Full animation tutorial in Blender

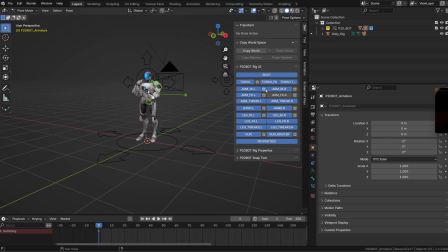4:09 There's a free video explaining how the rig works on P2designacademy.com.
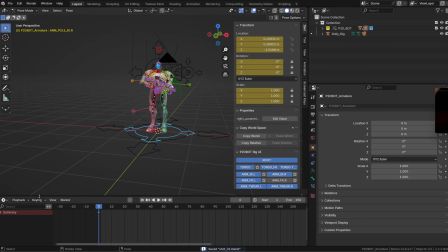4:14 This is the most important part of this tutorial. It's the very first pose. Instead of using the timeline, we will open the dope sheet and switch to the action editor.
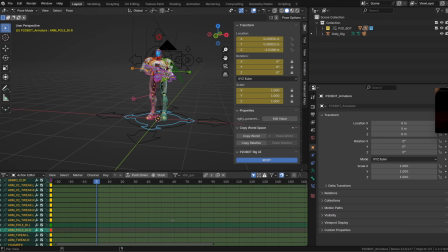4:25 We can see that we already have an action enabled. Our character is in an idle pose, which is quite ideal because most of the options we need are already enabled.
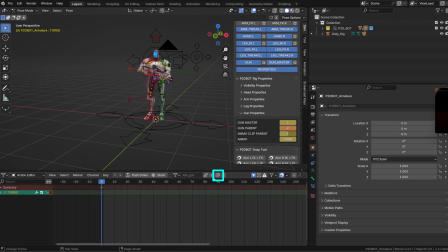4:38 First, let's create a copy of this action we are going to work on and call it shooting, for example. From there, we can start posing our character.
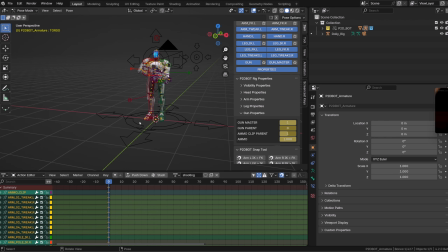4:47 So you may want to use a reference, or you can try building the pose directly from scratch. First, I hide the bone I don't need. Then in the timeline, don't forget to enable auto recording.
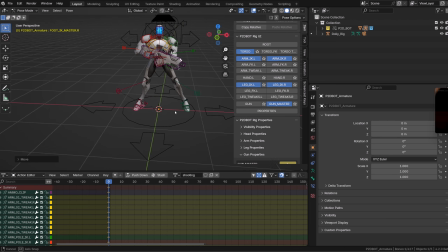4:59 I obviously did forget, but I will fix that. Some key features of the pose. We want to spread the leg to have stability. When shooting with a rifle, you're shooting from a profile stance. So don't try to align the rifle with the head, but align the head with the rifle.
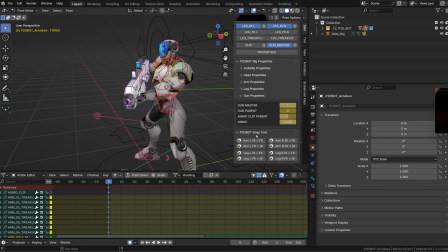5:17 One option we may want to use under the gun properties is to switch the gun parent to the value 2 that will parent the gun to the torso. This way, when we are repositioning our character, the gun will follow.
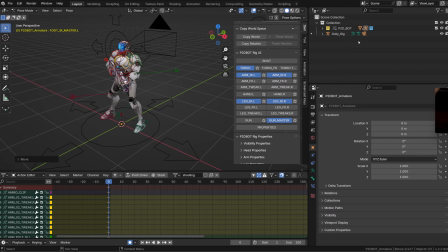5:32 Try to make your 3D scene as comfortable as possible. I will hide the delay rig because we don't need it at the moment.
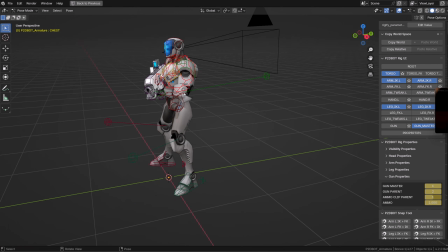5:40 From there, I can start posing my character. You can maximize the 3D view by pressing Ctrl Space.
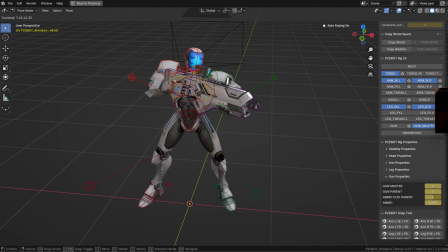5:47 If you're not using references, try to mimic the pose. And don't forget to pose the shoulders.
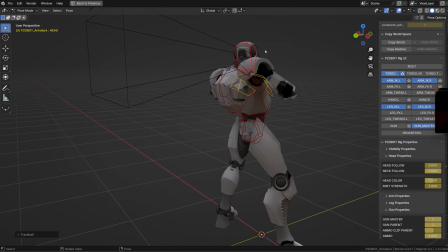5:55 Most beginners tend to have terrible poses because they don't pose the shoulders.
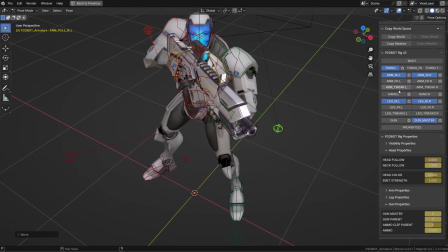6:00 As soon as you raise your arms up to 90 degrees, you need to raise the shoulders.
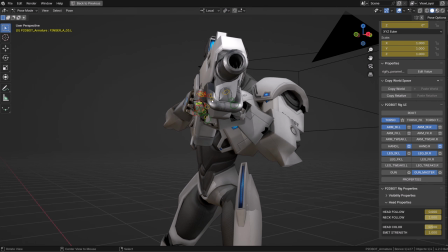6:07 All the animation will be built around this pose, so this pose must be as nice as possible.
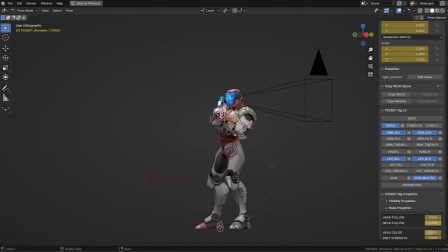6:15 Go into the details. Properly pose the fingers to wrap around the gun. Since the gun is using the master option, whenever we move the gun, the arms will follow.
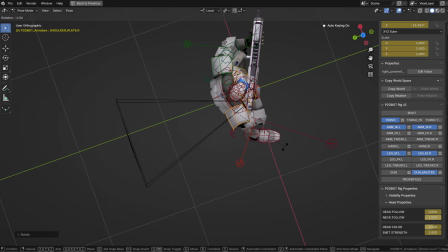6:26 So it's very easy to quickly pose this character and make this pose as nice as possible.
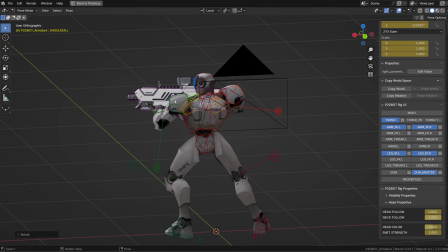6:34 This is a key to a great shot, and this is key to a great animation.
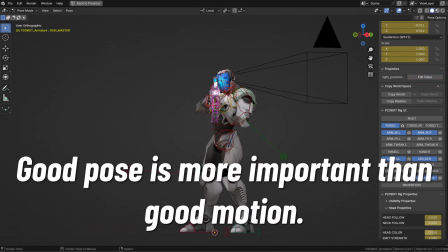6:41 Posing is the most important thing. Motion is not as important as posing.
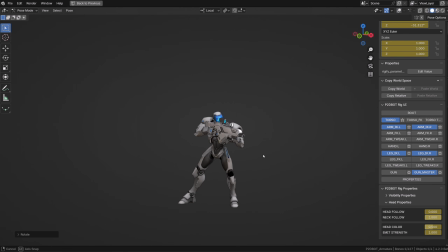6:50 So I'm just checking if my character is balanced, if it doesn't feel like it's falling forward or backward. I'm also checking if the pose has a good directionality. Here I have a clear line of action and I do understand in which direction my character is gonna shoot.
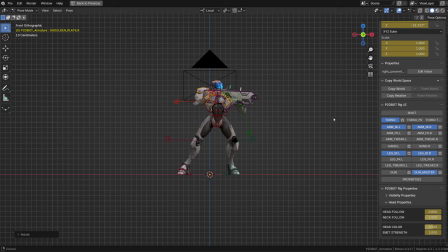7:07 I can tweak this pose forever. Right now I'm pretty satisfied with it.
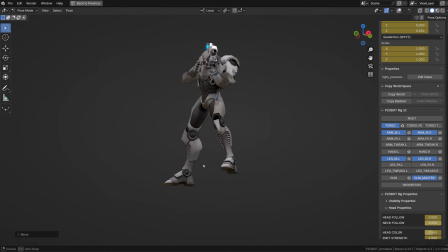7:12 I just need to spread a bit the legs because I feel like my character is slightly off balance.
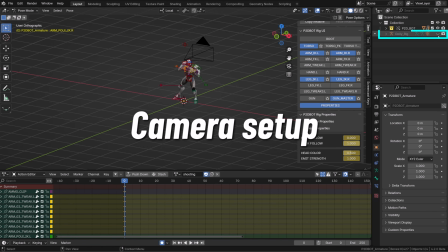7:17 But let's call it done. Let's set up the camera. I will unhide the camera rig and select it.
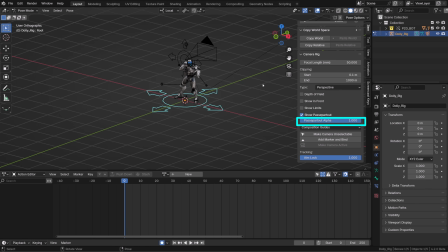7:23 The cool thing with this camera rig is that we have access to the Passepartout option directly in the item panel.
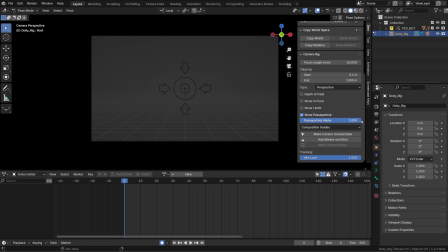7:29 I always use an opacity of 1, because whenever you see what's out of the framing, it will trick your brain.
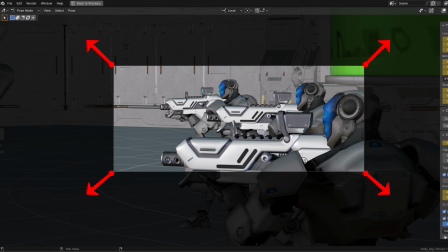7:37 It feels like you're framing way more than what's in the frame. The best way to prevent that is to keep an opacity of 1.
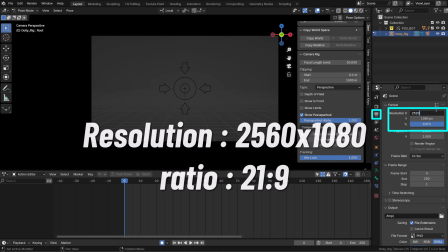7:45 For a more cinematic look, we can use a ratio of 21:9, and we'll keep the frame rate at 24 frames per second.
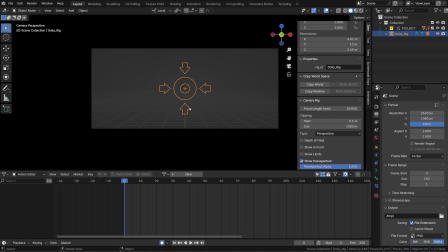7:54 With this setup, we can key all the controllers of our camera.
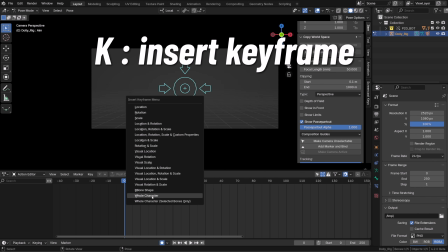7:58 In pose mode, I select one of the controllers of the camera, press K and choose whole character.
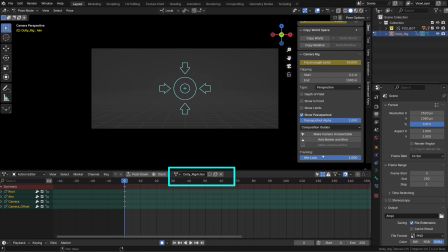8:03 This will automatically create an action and key all the available controllers and custom properties.
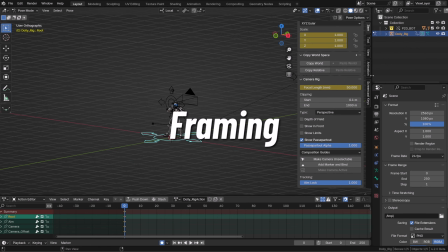8:10 We can now work on our camera.